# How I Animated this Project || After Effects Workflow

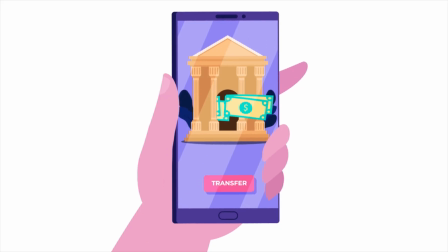(0:00)
Hey guys, welcome to Proud Animator.
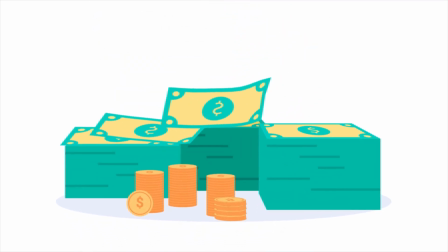(0:02)
In this video, I'm going to show you guys the step by step breakdown of how I created this money motion graphics project from beginning to the end.
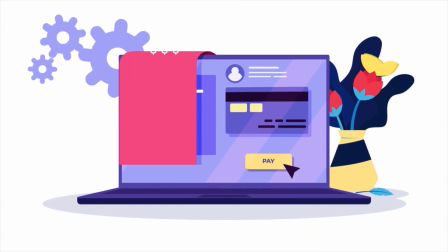(0:10)
And also by the end of this video, I will refer the tutorials and share the links for the techniques I used in this animation project.
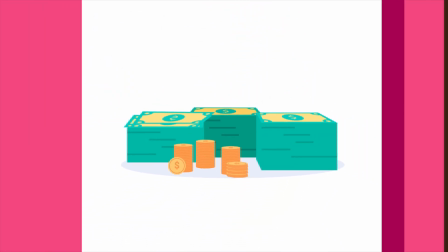(0:18)
So watch till the end.
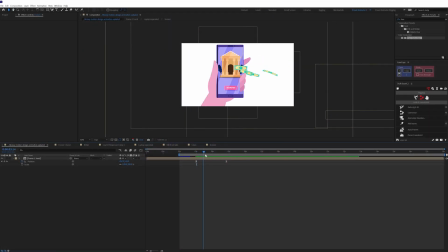(0:20)
At the very beginning of this project, I did some brainstorming and noted down a few words that I can think of related to money.
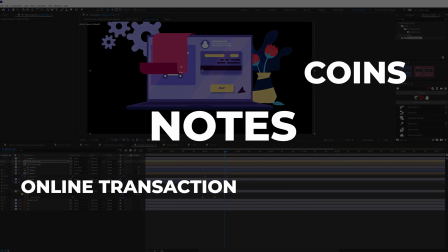(0:28)
For example, notes, coins, online transactions, e-commerce, cards, blockchain, and the least goes on.
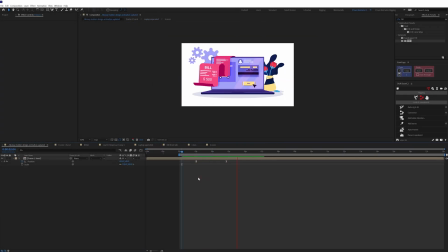(0:36)
Then I started doing some research on these keywords to get some idea about this animation.
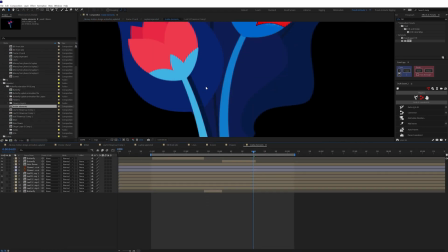(0:42)
After that, I picked up pencil and paper and did some thumbnail drawings and put all the ideas on paper.
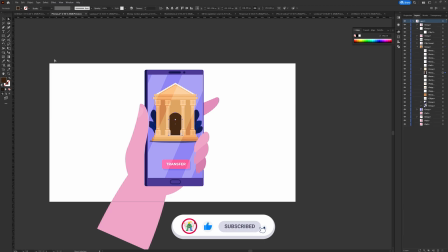(0:48)
At this stage itself, I finalized the elements and thought of the overall animation flow. I also did some rough animation at the first place before trying out the final animation to check out the motion and get the overall feel of this animation.
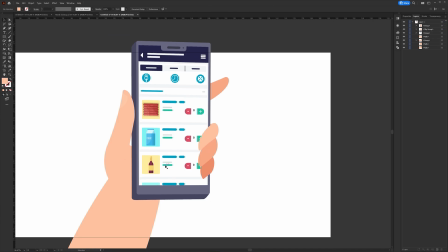(1:03)
So after everything is decided I started doing the final illustration.
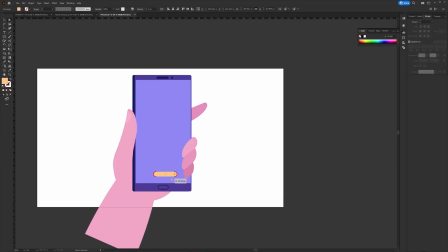(1:08)
So I jumped into Adobe Illustrator and started doing the illustration using the basic shapes.
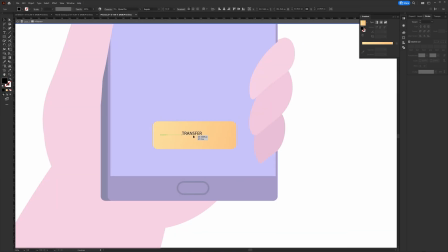(1:13)
For this project I reused some of the elements from my previous projects.
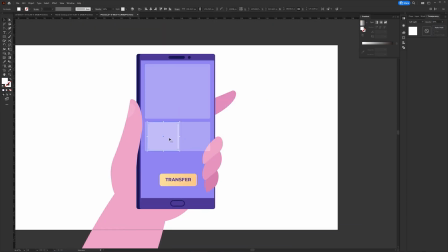(1:17)
I also had some cards and money illustrations which I never got a chance to use.
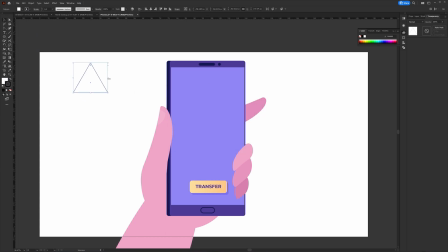(1:23)
So I did reuse those illustrations and updated the colors based on the color theme of this project.
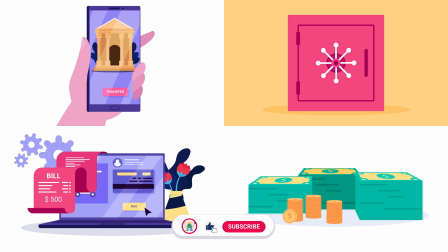(1:30)
And here I am with the final illustration of this animation project.
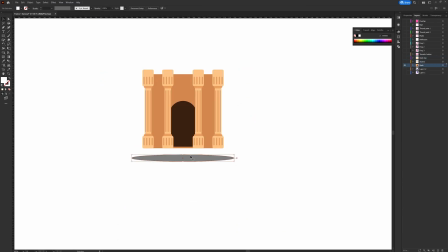(1:34)
So then I separated the layers as per my requirement to prepare the file for animation in After Effects.
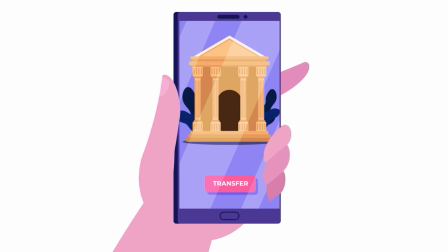(1:41)
So this animation starts with a phone screen with an online banking app.
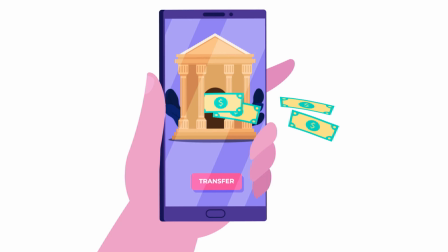(1:46)
Then taps on the transfer button, some notes comes out of the bank door and goes inside the laptop.
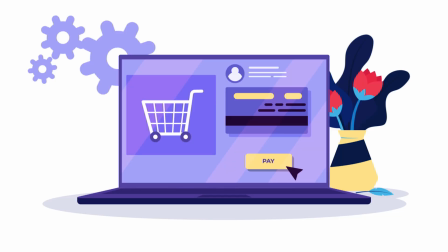(1:52)
In the laptop screen the cursor clicks on the pay button and the
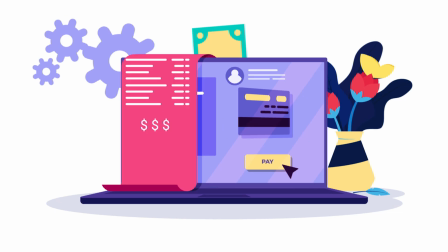(1:57)
payment bill generates from the laptop and then some cash and
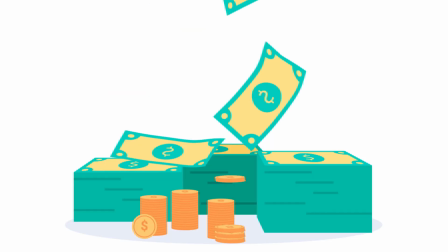(2:02)
coins flows out of the laptop and falls on the pile of cash and then zooms
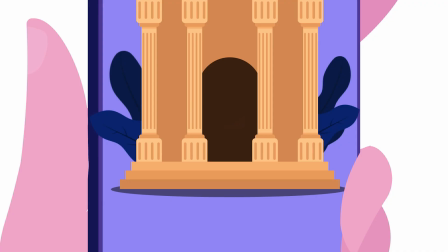(2:07)
out of the locker and then again continue zooming out of a bank to the
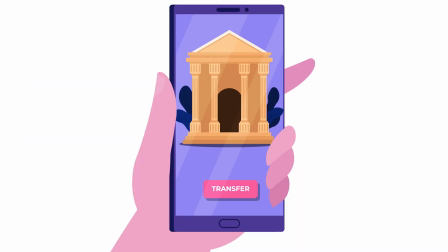(2:12)
mobile screen and the whole thing goes on a low. So this is the overall idea of this project.
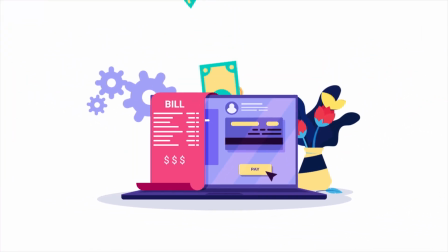(2:18)
Now, let's check out the After Effects workflow of this animation project.
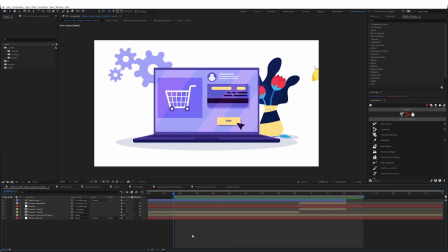(2:23)
So before starting the animation in After Effects, first I thought of how to lick the viewer's eye throughout this animation video.
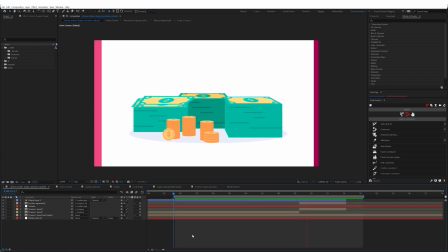(2:31)
So which is also known as eye tracing technique.
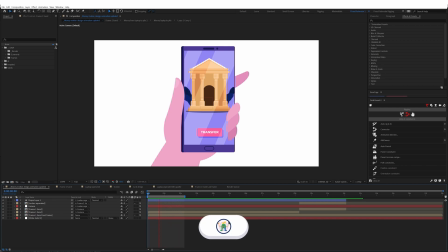(2:35)
So this animation starts with a phone frame in which by default the viewer's eye's attention is on the center of the screen. Then when the notes comes out of the bank, the viewer's attention immediately shifts on the notes and the eyes follow the path of the notes and then when the notes go inside the laptop,
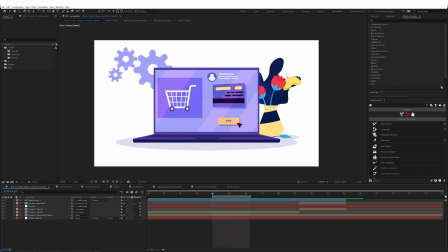(2:55)
immediately the cursor moves in a curved path and clicks on the pay button. So here the viewer's attention immediately shifts from note to the cursor due to the continuous movement.
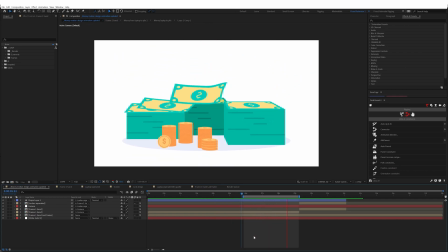(3:07)
Then some notes starts flowing from the laptop and the eyes follow the path of the notes and down to the cache pile.
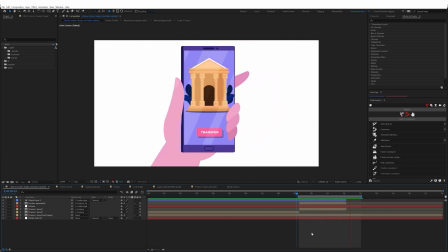(3:15)
And then the whole scene zooms back to the phone screen, which brings the viewer's attention back to the center of the screen.
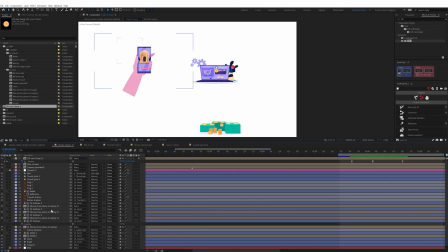(3:24)
So throughout this sequence,
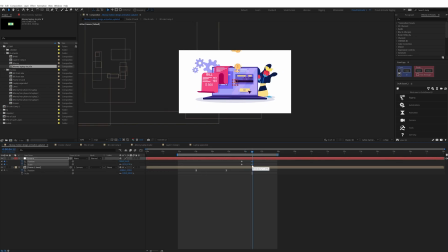(3:26)
I tried to make the motion continuous and this is one way in which you can apply eye tracing in your motion design projects.
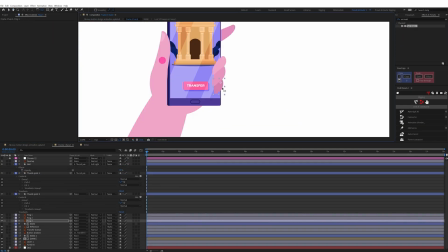(3:34)
So in After Effects, I started with the first frame. So here to animate the fingers, I used the rotation property of the layer.
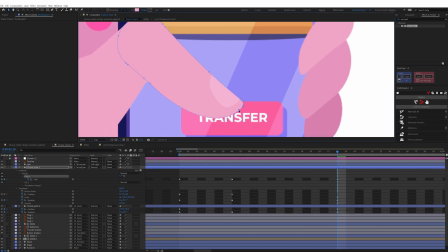(3:41)
While tapping, I slightly rotated the thumb in fake 3D. So I adjusted the shape path a bit.
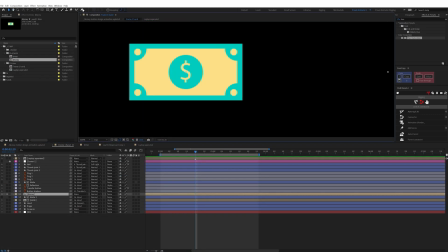(3:48)
For the money motion,
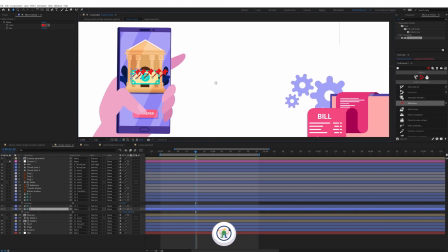(3:49)
I first pre-comp the money illustration and then added pins on the pre-comp and then converted the pins into bone layers with the help of the twig-based plugin.
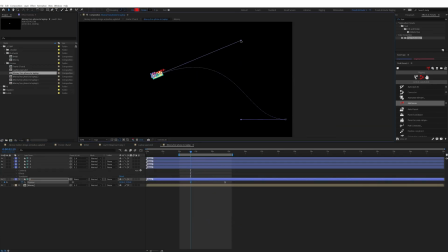(3:58)
And after that, I parented the bone layers in a chain to distract the layers like a paper.